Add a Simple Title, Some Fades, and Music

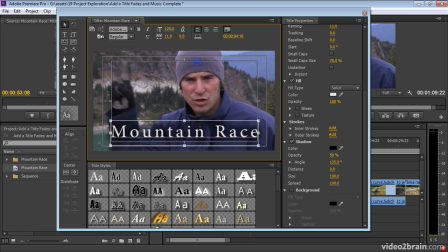(4:19)
If I click up on the numbers here to drag the background video it isn't that obvious when the shadow is there.
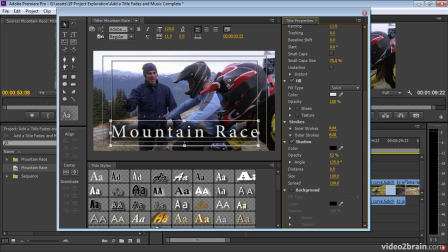(4:25)
You can see it but it just helps to pick out the letters a little bit and I can adjust the opacity to increase or decrease the effect. I think that's okay. Then I'm going to add an outer stroke. I'm just clicking add here. And a 10 point stroke is not too bad.
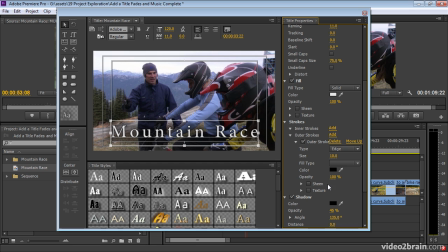(4:40)
It's just helping to pick out the letters against the lighter parts of the image there because this is just a regular white title. It's very simple, but I think it pretty much works. Then I'm going to get a rectangle tool here. And I'm going to draw out a rectangle that goes about halfway up the text,
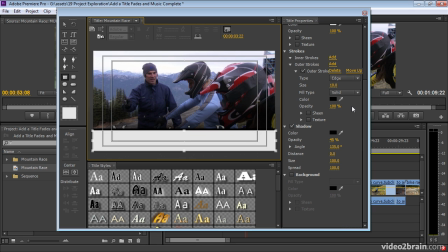(4:56)
which is going to look awful to begin with. but first thing I'm going to do is get rid of the outer stroke, so it's just white. Then I'm going to click up into the fill type and I'm going to set this to a linear gradient.
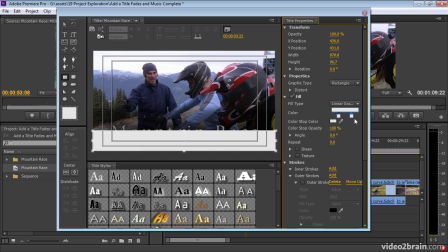(5:09)
Let me get this the right way around. I'm going to select the second color swatch here on the gradient and I'm going to drop the opacity. Nope, wrong one, let's choose the other one. There we go, that's what I'm looking for. And then for the color, so I've got this stop listed here, this one's selected.
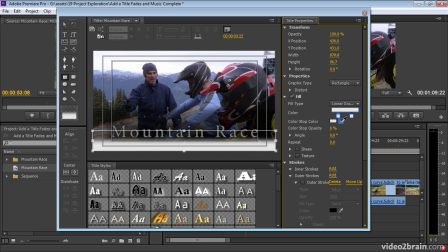(5:26)
You can see I can adjust the position of this. For the color, I'm going to use the eyedropper, and I'm going to maybe pick out the blue from this guy's jacket. Of course, I've chosen the wrong one again. That's the one I've got transparent. Let's try it again. Yeah, maybe a darker one there.
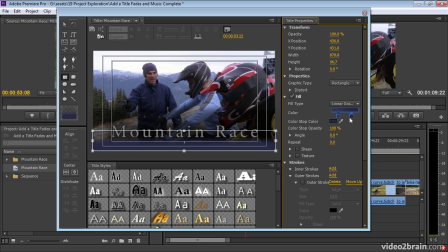(5:39)
Okay, it's not too bad. And then maybe if we adjust where that comes, I just want it to tip the bottom of the text a little bit. There we go. Now, if I click away, yeah, I think that's okay. Let's just check my text.
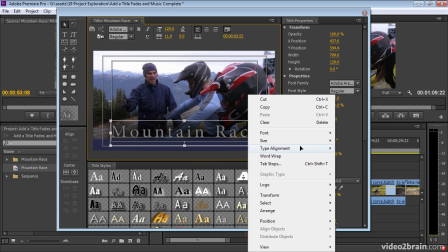(5:55)
I need to make sure that it's in front, so I'm going to right-click on this, choose a range and bring to front.
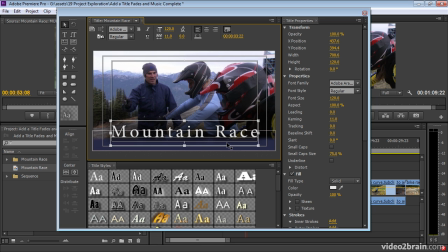(6:00)
That's bringing my white back. Bear in mind that each time you add an element to a title, it's going to put it in front of what was there before.
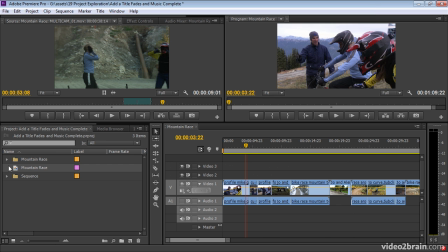(6:07)
I think that looks okay. I'll close that down, drag it into my sequence.
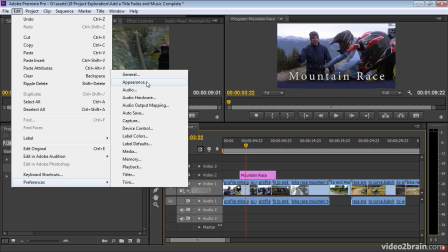(6:12)
In my preferences, this is under the Premiere Pro menu in macOS,
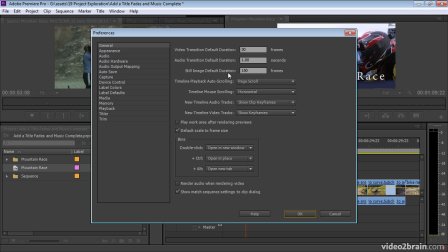(6:17)
it's under the Edit menu on Windows, I've got the default still image duration is 150 frames so with this media that's getting on for about six seconds of duration
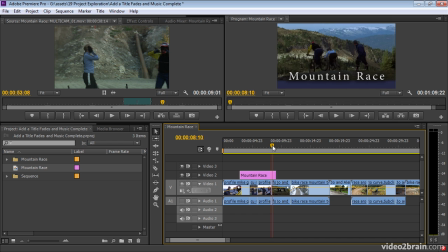(6:28)
and well that's probably running on a little bit too long but if
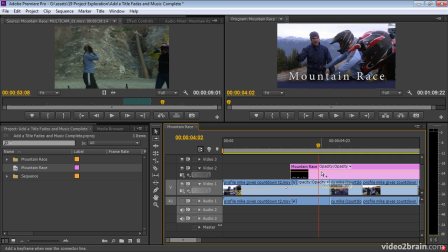(6:34)
I pop open the video 2 track and zoom in a bit I can click and click put in a fade up drag
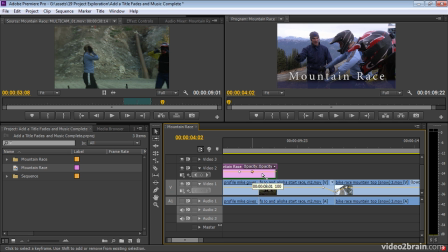(6:40)
over a little bit click and click because I know I've already got the opacity selected because that's the default keyframes.
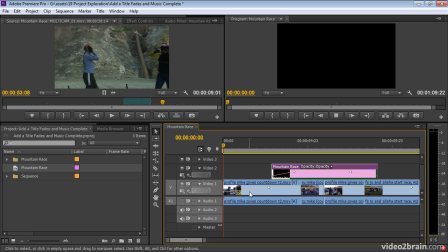(6:48)
Let's have a look now.
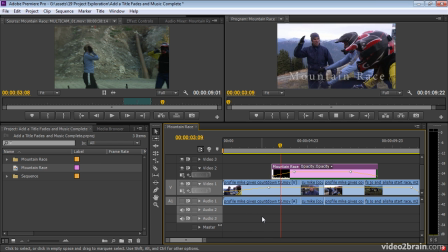There he is, three, two, one, go. And probably be nice to have that disappear before we get that last shot.
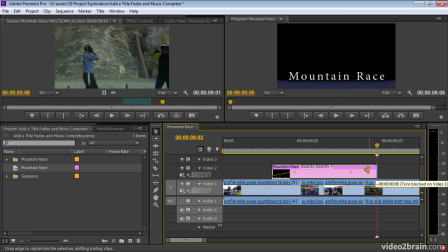(7:02)
So I'm going to hold down the control or command key here, and I'm going to drag in.
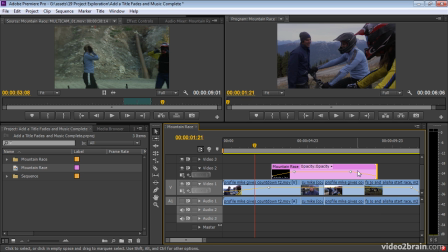(7:07)
Let me just, in fact, I don't even need the control or command key, do I? I can do this with the red mode there. And Premiere Pro was stopping me from using the yellow mode because I've got my sync locks on on my tracks.
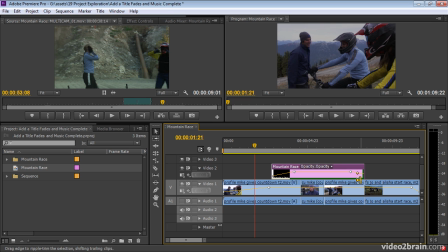(7:21)
Of course, I was going to change sync. Now let's add that keyframe I've just written out by doing the trimming. Pull this in a little bit. Let's take a look at that. There it comes up. He's doing his countdown. By the time the shot's out, so is the title.
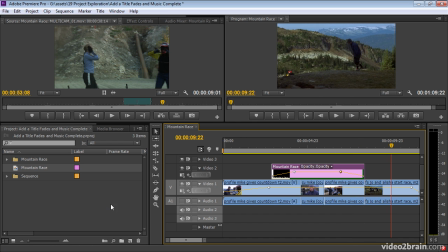(7:40)
That kind of works for me. Let's have some music now. I'm going to double click in the project panel. Here's my music assets. I'm going to bring this comeback open shot. Again, just in the name of speed, I'm going to drop this straight down to my audio 2,
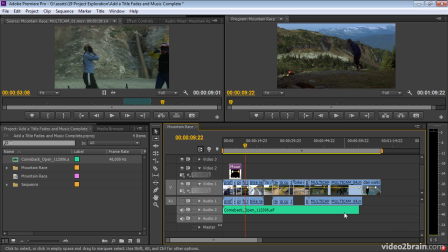(7:54)
and if I press the backslash key on my keyboard it's going to bring me back to viewing the whole timeline. If I pop open my audio 2 track here, I know this is going to be too loud, let's have a listen.
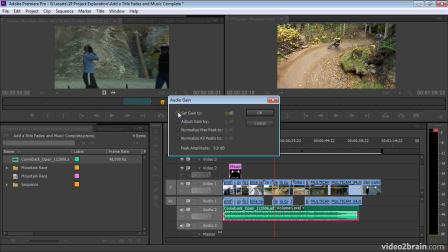(8:07)
Way too loud, so I'm going to right click, I'm going to choose audio gain, and let's bring this down to about minus 20.
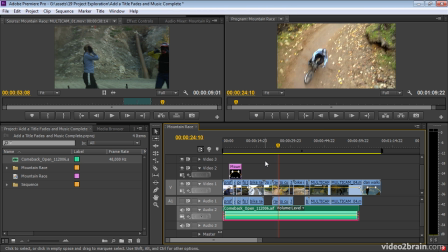(8:18)
Much more acceptable.